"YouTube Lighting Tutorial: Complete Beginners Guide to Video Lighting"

So you're gonna wanna use your most powerful lights for the bounce. This is why it works so well with the sun, because the sun is so bright that when it hits the bounce and reflects back, it's still very bright. A little power tip for you is to set your white balance after bouncing your light, because you could bounce your light off anywhere. It doesn't have to be a bounce board that you find at the Dollar Tree. It can be off the ceiling, the wall, but sometimes these things aren't perfectly white. Sometimes your wall might be a little bit yellow or a little bit green, and so it's going to actually affect the light that is going onto you.
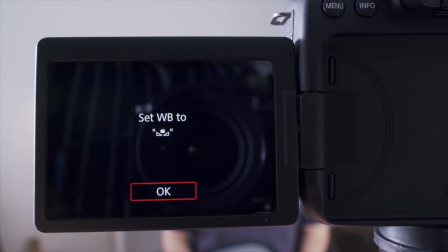(16:57)
So set your white balance afterwards. Now, if you don't have $1 to go and buy one of these poster boards, you can use a bed sheet and hang that up on some light stands, point some lights at it, and you're gonna get some really soft lighting. All right, this third tip for soft lighting is simple, it's free, it's using shade.
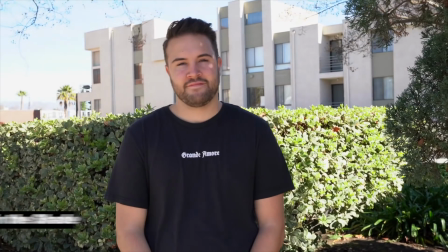(17:14)
If you've ever shot video outside, you've probably noticed that either the sky was way too bright,
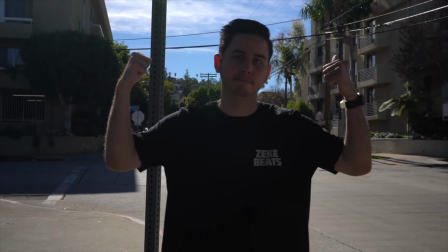(17:19)
or maybe you exposed it so you could see the colors in the sky, but then the skin was way too dark. The nice thing about shade is it's covering that direct sun that's harsh.
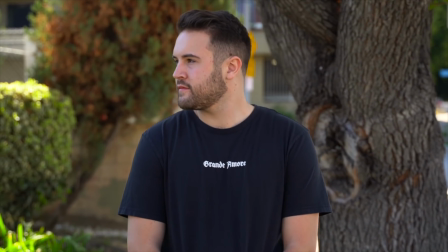(17:30)
And so when you really think about what shade is it's a bunch of bounced light. So naturally in shade, you're gonna get soft shadows. Things are gonna blend a lot better.
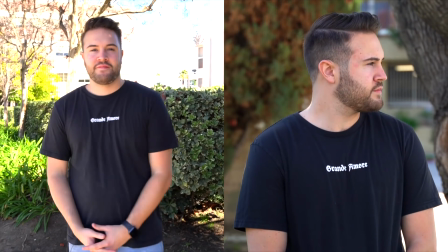(17:39)
Just keep in mind that when you're shooting and you are in the shade, make sure that your background is also shaded. Now, Elevate Trading said to shoot on an overcast day too, and that's a great tip. If it is overcast out, you are gonna get that soft lighting because the sun is coming through those clouds, gonna give you really nice light. Now, the only thing to be careful of is if the clouds start to break up and you get some sun coming through towards the end of your video and you have like really harsh light, and at the beginning of the video you have this really soft lighting, so just be careful for that. But if it's gonna be overcast all day, or at least all the time that you are shooting, then this is a perfect way to get soft lighting. So by this point, you're on your way to be a pro YouTube lighter. You can light a video, you know where to place the lights, you know what color temperature is, you know how to get soft lighting. Now you're wondering, what are the pro YouTubers actually using? And surprisingly enough, they're not using LED panels. They're not really even using those bulbs with the soft boxes. They're using something called the COB light.
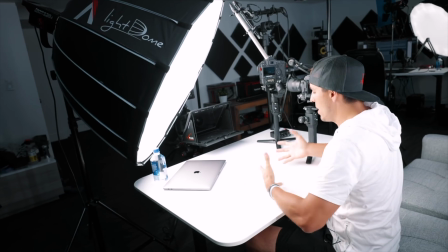(18:36)
So I'm gonna break down what that is and how these YouTubers are setting up their videos to look super good, and so you can do the exact same.
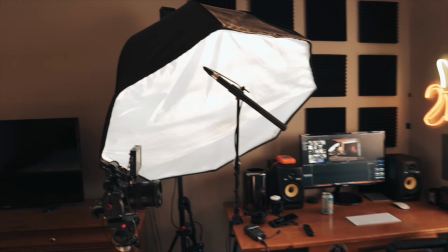(18:43)
So the lights that most of these YouTubers are using are these big, large, kind of UFO looking lights.
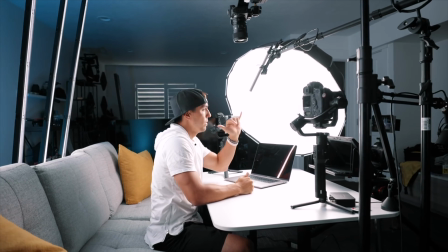(18:51)
Now, those are actually soft boxes, and the lights behind those soft boxes are called COB lights,
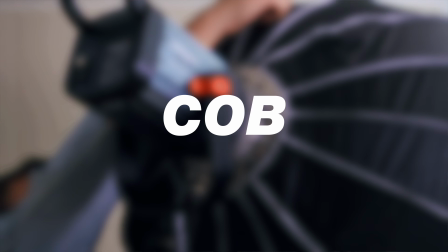(18:57)
or COB lights, which stands for chip on board.
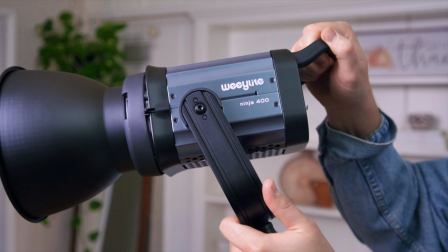(19:01)
First, I'm gonna explain why these lights are so popular, and then I'm gonna show you how to set up this kind of a light.
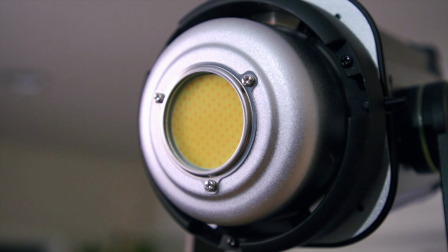(19:07)
First of all, COB lights are an LED light, so they do not get very hot, and they get very, very bright.
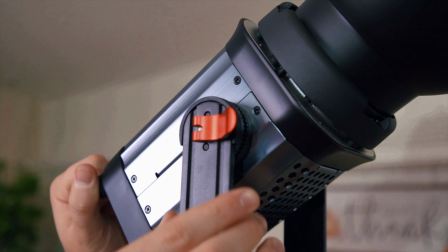(19:14)
So though they're much smaller, they get much brighter than something like an LED panel. So for example, this light right here is an LED panel, but a cob light is gonna get much, much brighter than something like this panel.
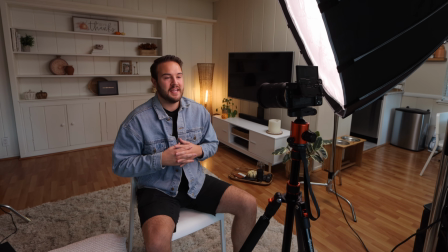(19:27)
These lights are so bright that you can use them in the day, even if there's a bunch of light in your house or in your studio, you can turn these on.
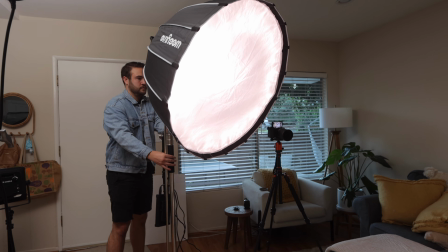(19:35)
It's gonna be bright enough to add in that extra light to your scene. Now these lights also have something called a Bowens mount, which allows you to adapt certain accessories to the light.
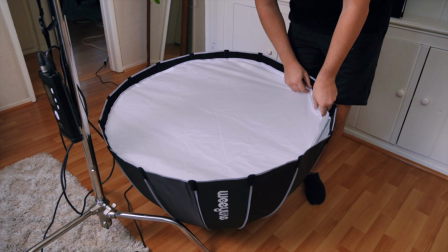(19:46)
And most of these YouTubers are attaching these large soft boxes, the UFO spaceship type of looking thing.
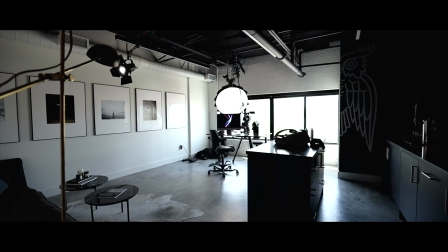(19:53)
Those are big, large soft boxes, which is another benefit to using this light,
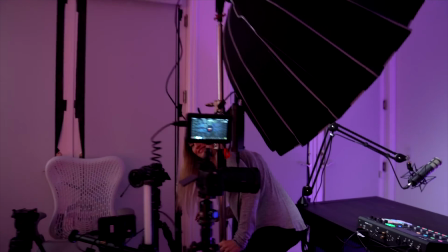(19:59)
is that you can attach a huge softbox, which gives you a really nice light, which also allows you to light multiple people in a scene.
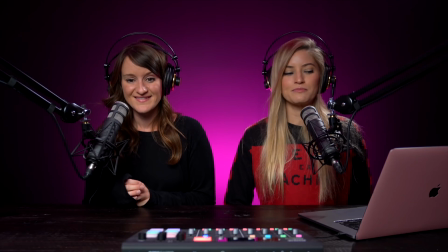(20:07)
So you can use one light and light multiple people, or a larger area than something, you know, with a smaller softbox. Because these lights are so bright and have a very soft light, makes these so popular for YouTubers.
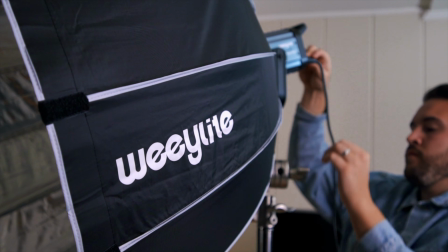(20:20)
Coming up here shortly, I'm gonna explain how to set up one of these lights using the Viltrox Ninja Weeylite 400. Now, first off, what's really cool about this light in particular is that it's bicolor.
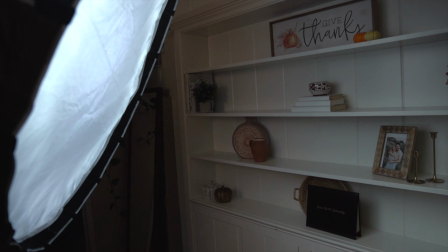(20:29)
So you can have a warm light as well as a cool light, and anything in between you can use with this light. Now, most of these lights that the YouTubers are using, something like the Aperture 120D, you know, those are only daylight, so you can't even make it warmer. So what's really cool at this price range is you're able to get anywhere in that color temperature. So I love that this light has that function. Now, right now I am using that light and I'm using it on the daylight mode. And coming up next, I am going to be using it in a dark mode, a warmer mode with that kind of lamp color that you see back here in the background. I'm going to match my light to that so you can see how that looks as well. Now, the first thing you're gonna need with this light is a stand.
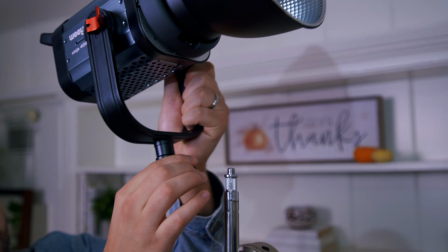(21:13)
I recommend getting a C stand because they're so sturdy and you can use them in so many different ways.
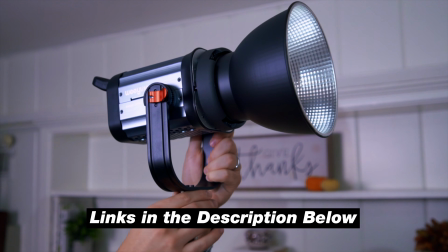(21:18)
So make sure you check the description below if you want to pick up the stand or the light or any of the other accessories that we talk about in this video.
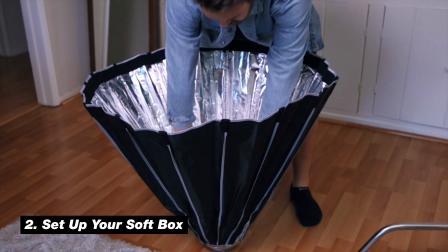(21:25)
Next up, you want to set up your softbox. You know, by pressing out those wires, they snap into place and it's really quick.
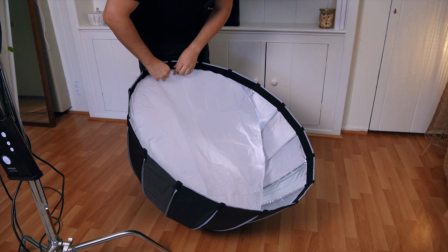(21:31)
And I love this softbox with how quick it is to set up and how easy it is to tear down.
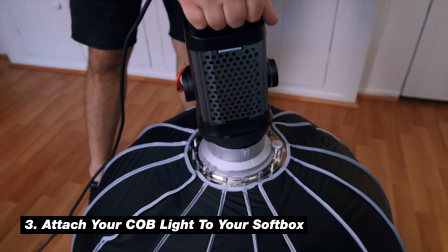(21:36)
After that, I'll take the light and attach it to the softbox. I like to do this before putting it onto the C stand.
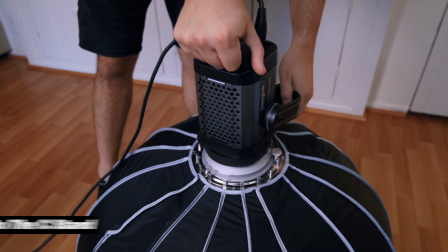(21:42)
So once you do that, then you can put it onto your C stand.
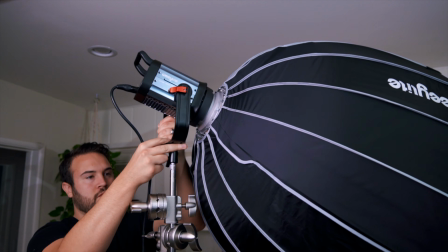(21:45)
So now you got your light on your stand, it's ready to go, and you're wondering, where's the best place to put my light for the best lighting?
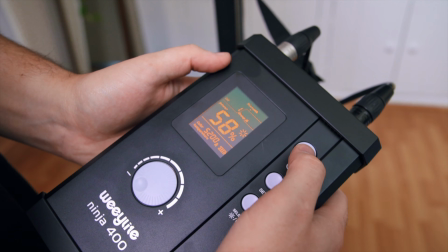(21:51)
Well, there's a few options and I'm gonna walk you through that right now. The first one is what I like to call beauty lighting.
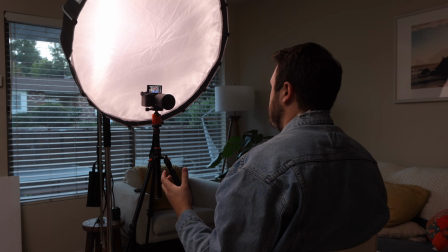(21:58)
And this is when you take your light and you put it directly behind your camera. This is gonna give you a really flattering image.
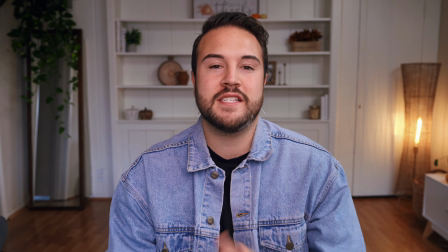(22:04)
It's not gonna give you very many shadows. It's going to be kind of what they would call flat.
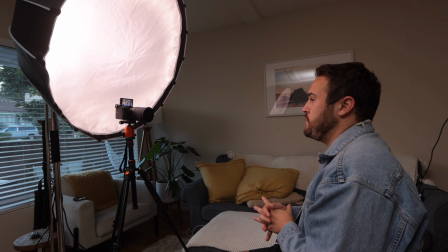(22:10)
There's not a lot of contrast in the lighting, but this is good if you're doing makeup tutorials or any kind of beauty videos.
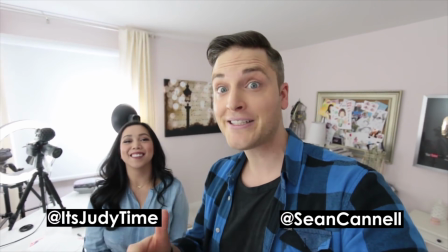(22:16)
This is the kind of soft lighting and full kind of front on lighting that they use for these beauty videos when they don't want a lot of shadows.
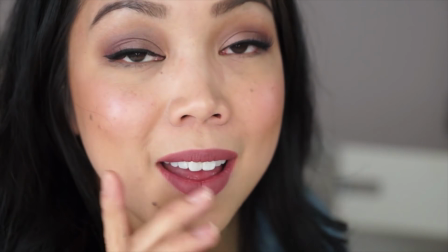(22:24)
They don't really want it very moody. They just want very good lighting filling in every part of the face.
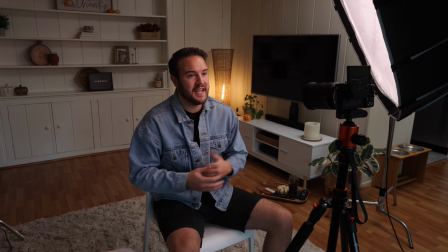(22:31)
Now we're gonna move the light just a little bit to the left, about a foot, and we kind of want it above the head, but pointing downwards. And this is gonna give you some good shadows. And so what you're seeing, actually right now, I am using what I call the YouTube lighting.
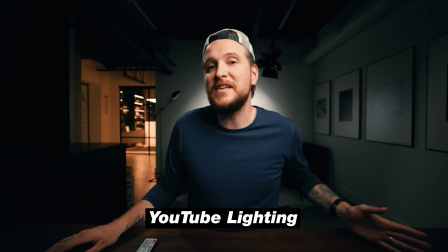(22:44)
So Peter McKinnon, some of these other guys are using this kind of light because it gives a good shadow onto this side and it kind of adds more depth and contrast to the lighting.
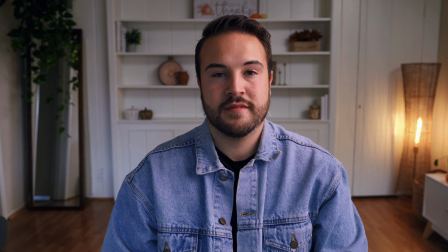(22:54)
If you want to get really, really moody, just keep moving your light farther away from the camera. You can see that more shadows are being added. And this might be something you'd see on a short film or something like that. But the YouTube lighting seems to be kind of in the middle of that dramatic as well as the frontal lighting. And it really depends on what kind of content you are making. So do some experimenting and find out where you think the best lighting is and take a look on your computer and see what looks best for you. Now, what's really cool about these lights too is it comes with a remote. And using this remote, you can easily dial in your brightness. And so you can increase the brightness if you'd like. That's a bit too bright, and so I can bring it back down to wherever I'd like. You can turn it off, turn it back on, all using just the remote. And so this makes it really, really easy to set up your lighting while you're sitting in front of the camera. You can look at the monitor and go ahead and get the perfect lighting for your scene. Now, to spice things up a little bit, I've actually added another light. It's the same exact light. It's the Viltrox Ninja 400, and it is actually up here above me, and it is my backlight or my hair light. And
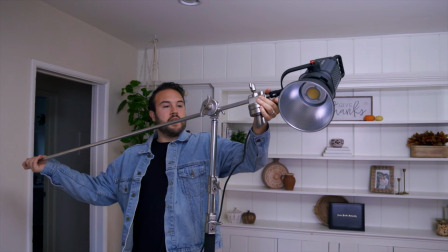(24:01)
I've set this to the warm temperature to match this lamp in the background. And you'll see this a lot on YouTubers.
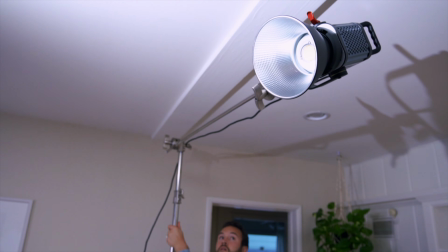(24:07)
They like to add this key light. A lot of them don't even really add any fill light on this side. They just keep the key light here. And the second most common light that you'll see them add after that is this backlight. Now, if we wanted to shoot something at nighttime and match kind of the lights that are in the house, we can do that with this light. We can turn this to a warm light and match the color temperature of that lamp back there. Now, you're gonna see a few things happen when I do this. So let's go ahead and change this light to that color temperature.